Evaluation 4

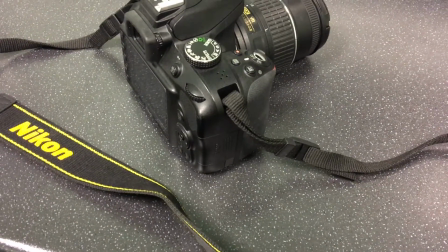0:10 We use a SLR camera in order to achieve a more professional look.
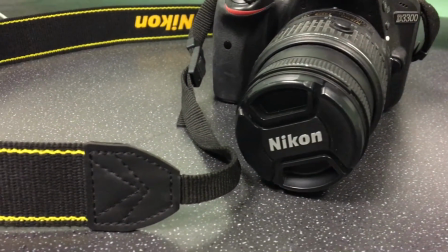0:15 I borrowed this camera from a friend rather than the school, as it was easier for my friend to help us use it, and she let us keep it through the whole process of filming,
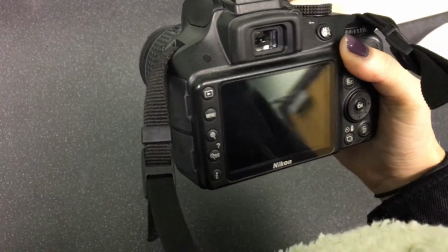0:23 which was a lot easier than having to keep giving the camera back to the school. The main features of the camera that we use were the zoom tool.
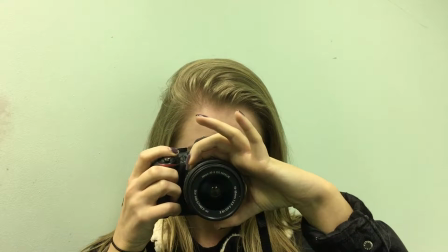0:30 We were able to zoom in for the extreme close-up shots and zoom out to achieve a more wide and established shot.
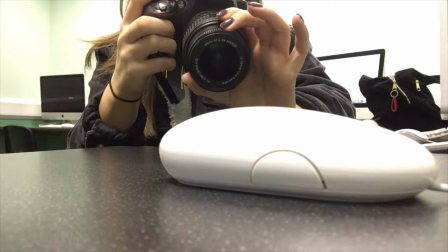0:37 It was important that the video was in focus, not just for the overall look of the video, but because we used screenshots for the video for our ancillary tasks, which needed to be in focus.
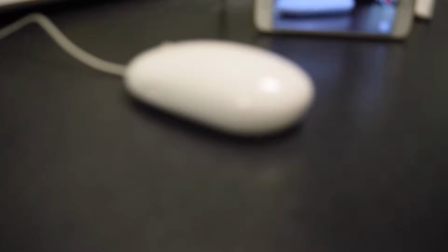0:48 We manually focused the whole of the video ourselves using the focus dial on the front of the camera lens.
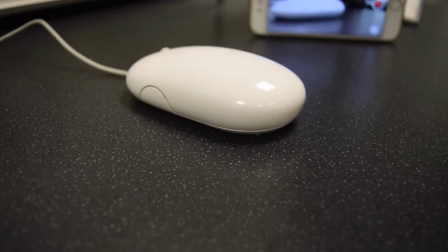0:56 This was quite tricky at first, but with practice we got the hang of it.
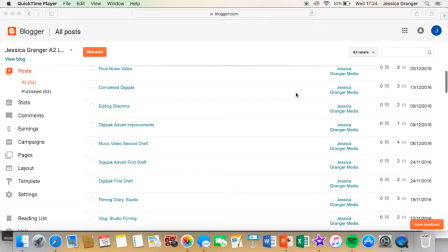1:04 I used Blogger as a tool to keep track of every stage of the production process. This included posts on research and planning, the stages of filming, and the feedback and evaluation stages.
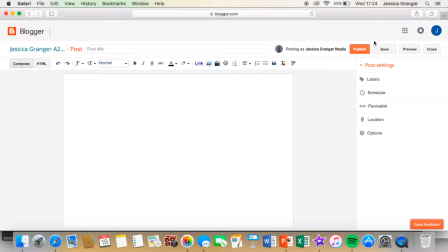1:15 I had the choice whether to use Blogger or Wix to store all of my research.
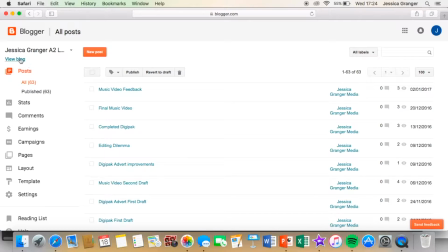1:19 However, I think Wix looked quite complicated and I didn't want to waste time finding out how to use it.
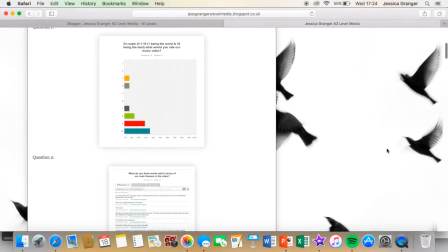1:24 So I stuck with Blogger as I had previous knowledge and felt quite confident using it. It was an easy system to use and I could customize it to fit my needs.
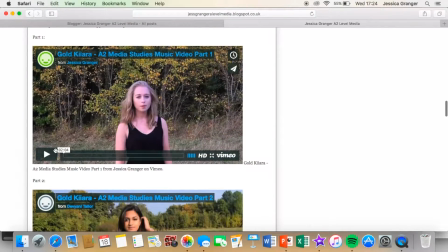1:33 The key part of the blog was having the ability to embed videos from YouTube.
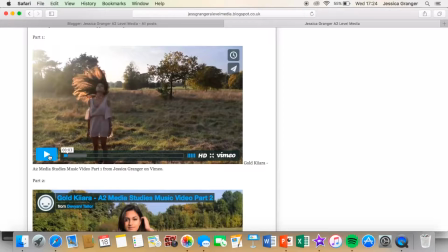1:38 This is because most of my filming process was documented through vlogs that I had made, so embedding them was essential.
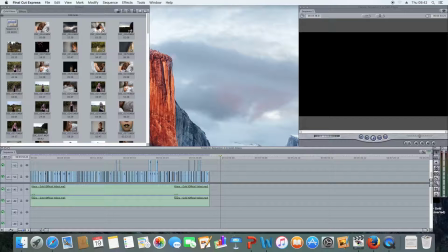1:49 We edited our music video using Final Cut Express. Previously to this task, I didn't have a lot of knowledge in the tools and features of Final Cut. I used the internet in order to learn how to do certain things, as we knew it would work well with the song if we edited the footage quite a bit.
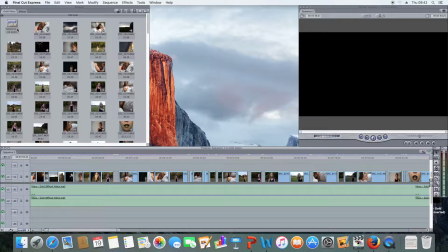2:05 The program made it simple to upload clips, drag them onto the timeline and cut them.
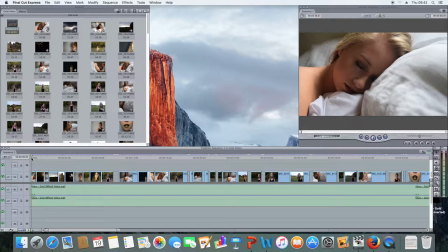2:11 The only issue we have with the program was that we uploaded the files in the wrong format, which led to the final product being very pixelated when saved.
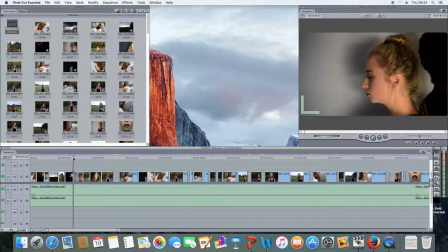2:19 To fix this, we decided to start the editing process again as we wanted the quality to be better than it was.
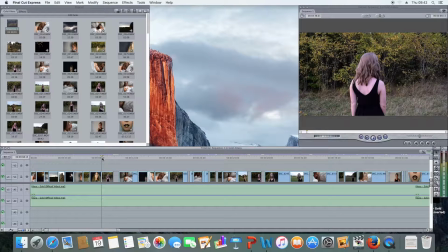2:25 The main features we used were changing the speed of the clips. For example, this clip has been slowed down.
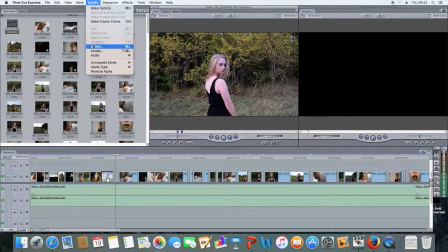2:31 We did this by choosing the speed option and reducing the percentage to 50.
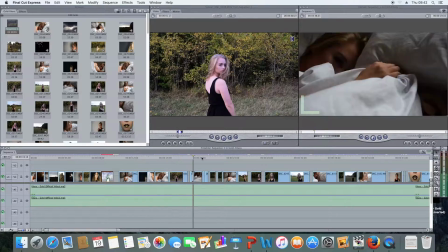2:36 We slowed down clips when the music slowed down and sped clips up when the music sped up in order to create an effective relationship between the visuals and the audio.
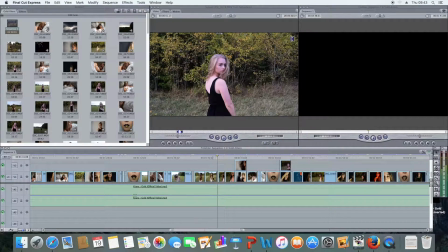2:46 Another tool we used was reverse. For example, in this clip, we did this by simply clicking the reverse option.
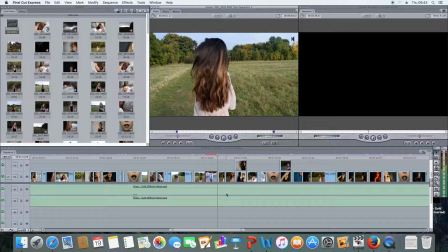2:52 We wanted the video to have a surreal feel and felt that reversing clips worked quite well as it links to the part of the song that were repeated.
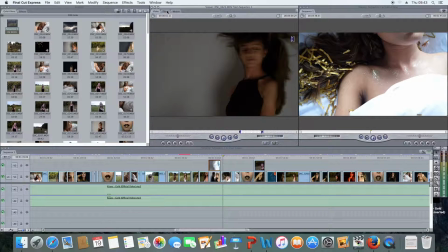3:00 Layers were a huge part of our video. In order to layer two clips on top of each other, we had to reduce the opacity of the clip, as shown here.
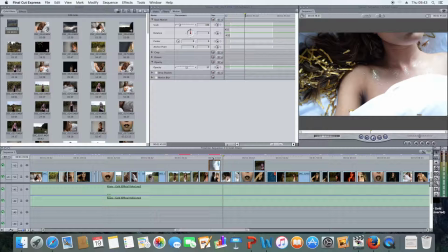3:08 This worked really well for us as it allowed us to show a comparison between the two characters we were representing.
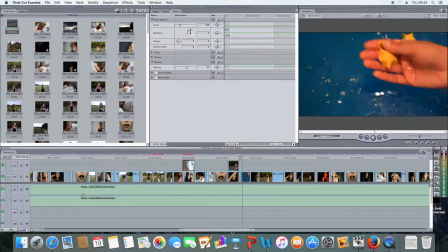3:14 As our video included lip syncing, we had to ensure that the music and the video matched perfectly, and we felt we achieved this by using the cut tool.
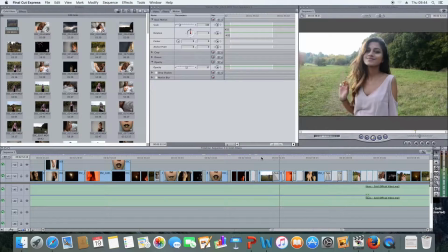3:23 Towards the end, we decided to include some transition when the song pace got a bit slower.
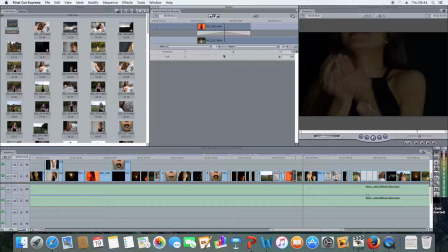3:28 This worked really well as, again, it showed the relationship we wanted to achieve between the visuals and the audio.
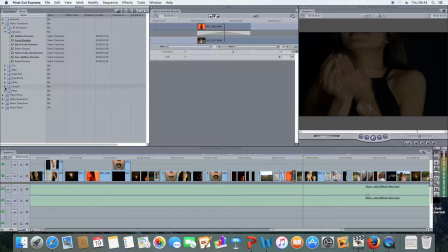3:34 We chose the transition fade to black as it slowed them down properly.
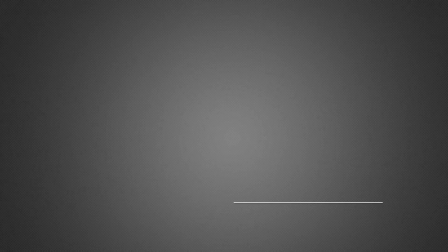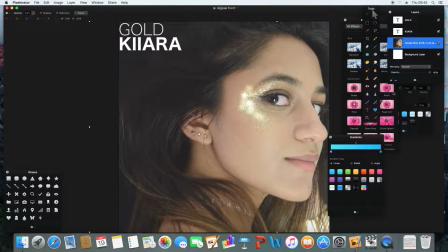3:45 I used Pixelmator in order to complete my ancillary tasks of creating a digipack and a digipack advert. This is the front of my digipack that I edited using Pixelmator. I used a screenshot from the actual video but edited it slightly in order to enhance certain features.
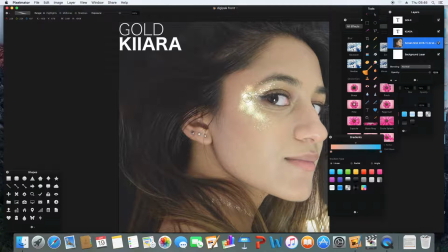4:01 The main feature I enhanced was the gold, and I did this by using the dodge tool and increasing the exposure slightly so it's more intense, as gold is the main theme of the song, album and the artist for me.